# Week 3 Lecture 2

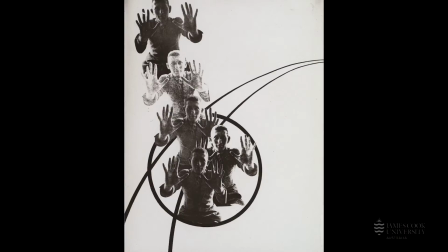(8:08)
It's very much an integrated and yet interdisciplinary kind of engagement.
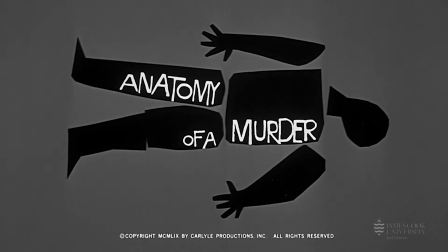(8:14)
By 1958, when Bass was hired by Hitchcock to create a title sequence for Vertigo,
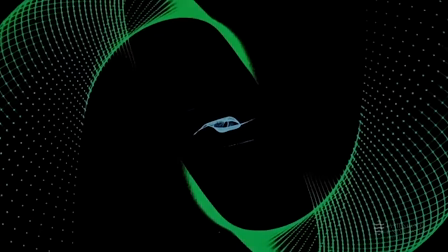(8:19)
He was one of the best-known and best-paid film designers in the United States,
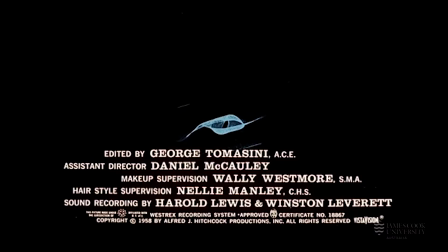(8:24)
having completed a number of titles for films that cemented his reputation as a leading creative in Hollywood. Bass and Hitchcock had a contentious relationship, but the titles, such as 1958's Vertigo titles, have proven to be enormously influential.
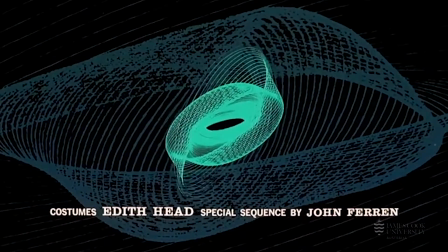(8:41)
Bernard Herrmann's haunting musical score is set against Bass, his odd synthesis of sensual close-ups on the leading actor,
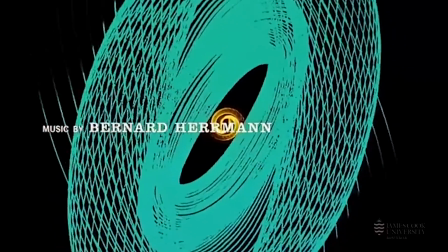(8:48)
Kim Novak, and spirographic imagery that recalls Marcel Duchamp's anemic cinema.
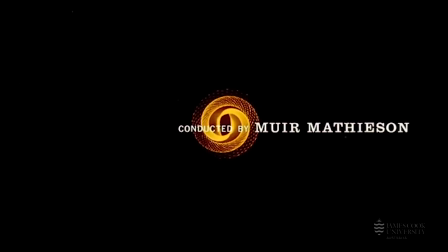(8:54)
It's really an alchemy of these three elements of music, film and imagery that makes the Vertigo titles an enduring classic.
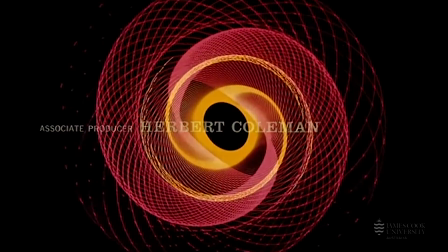(9:01)
The spirographic images were contributed by John Whitney, a pioneer of the computer arts, who we'll look at in a later lecture.
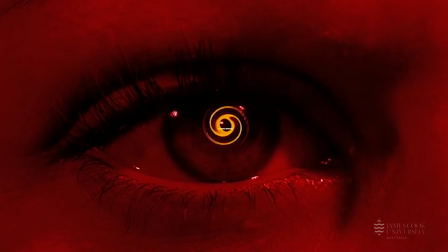(9:08)
The resulting sequence is a landmark work for both Bass and the title industry,
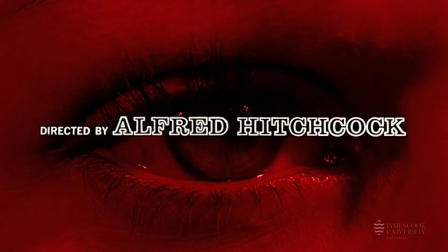(9:13)
framing the film's premise through evocative yet unlikely imagery and Hitchcock's unique branding eye.
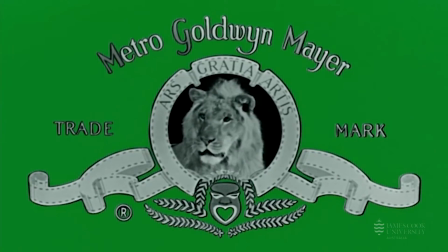(9:20)
The cool sophistication of the North by North West title in 1959 reflects that of the main character, who's a New York advertising executive mistaken for a spy, and Bass plays on the theme of mistaking one thing for another within this title sequence. The titles open with what Bass described as a violent green screen,
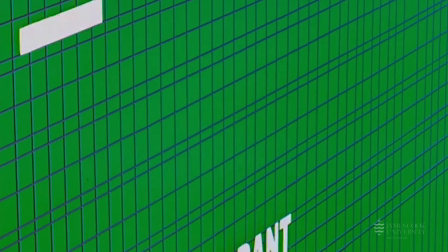(9:41)
over which dark blue lines race in from top and side to form a latticework pattern, emulating the feeling of elevators or perhaps a jail.
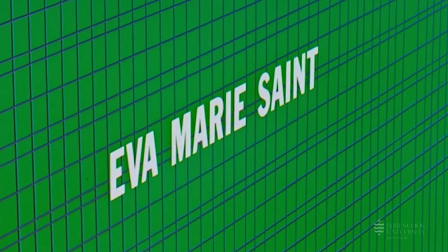(9:49)
The score gives the sequence a sense of increasing urgency, turning up the volume in concert with the march of the crowd.
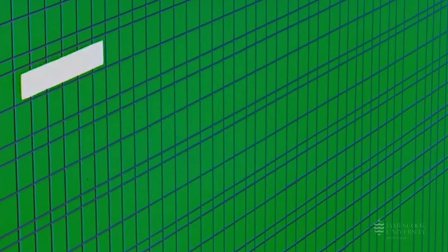(9:55)
Text credits appear from out of the top of the frame, running up and down like an elevator that pauses between floors, enabling them to be read.
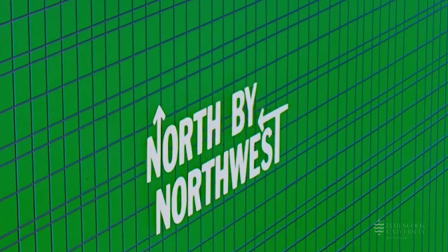(10:02)
This is one of the examples of situational type in a film title
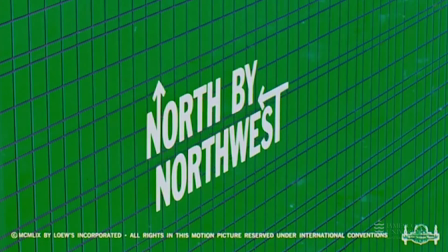(10:07)
sequence where text is integrated into the environment by matching its perspective.
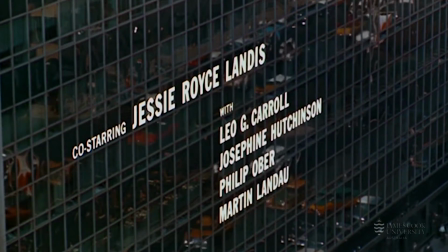(10:12)
After the title of the film has appeared and as a live action scene dissolves through the image,
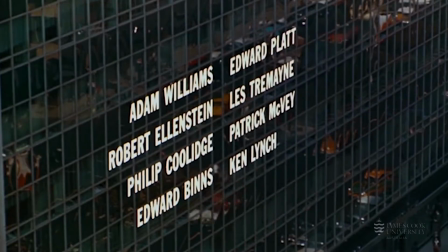(10:17)
viewers realise that the lattice pattern was an abstraction of a huge glass skyscraper in midtown Manhattan.
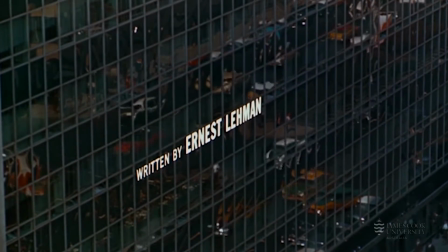(10:24)
Traffic is then reflected in the glass as the credits continue to run up and down the building and the view finally shifts to bustling street scenes
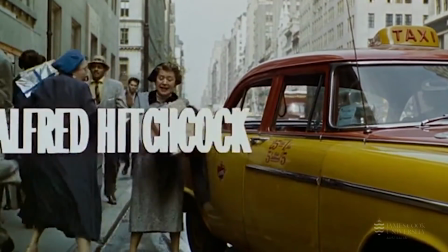(10:31)
and the sequence ends with the director credit running over Hitchcock who's actually playing a pedestrian rushing to catch a bus.
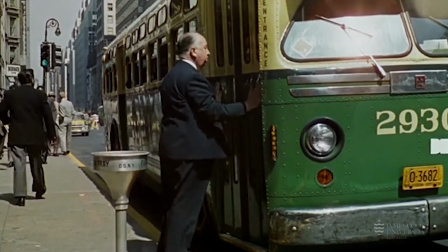(10:38)
Door shuts in his face and the bus speeds off. By 1960 Bass was also being employed as a visual consultant by Hollywood filmmakers illustrating the high regard in which he was held. He'd moved beyond designing just the opening sequences to providing visual input across many aspects of a film. The first person to ask Bass to do this was the star and executive producer of Spartacus, Kirk Douglas.
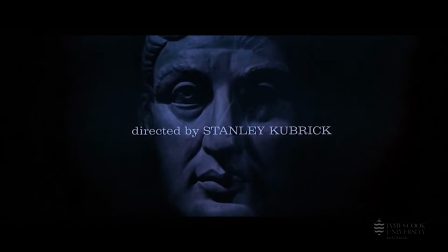(11:03)
Spartacus was a 1960 film directed by Stanley Kubrick. The specific tasks that Bass did ranged from scouting locations for the Nubian mines, conceptualising and sketching out the gladiator school,
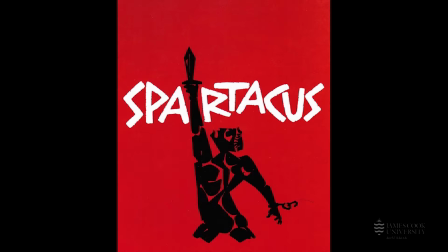(11:15)
and also key design images for the films, such as the image of a slave with a sword and a broken chain. I mean, when you see that image, you know that the core issue of the film is freedom.
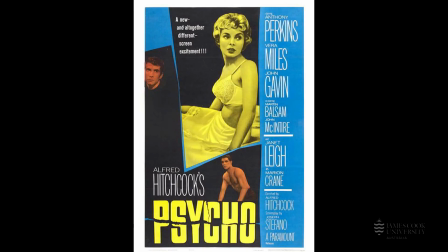(11:27)
Soon after this, Bass collaborated with Hitchcock on Psycho,
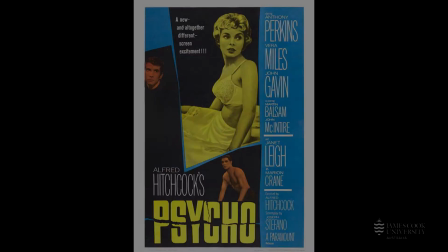(11:31)
providing substantial input to the vision of the film, notably in this legendary shower scene.
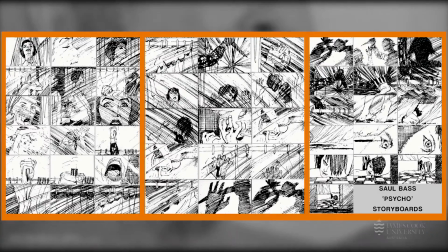(11:38)
And that was a sequence that was storyboarded in detail by Bass and endures as one
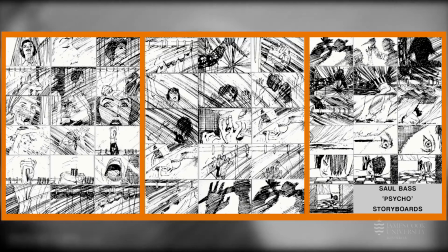(11:43)
of the most innovative use of image framing and editing to create a sense of horror.
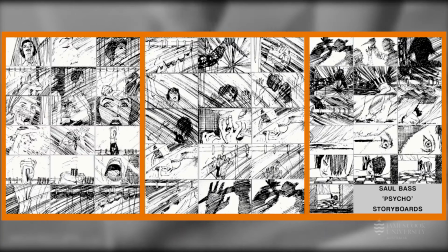(11:49)
This is a horror that's kind of unseen.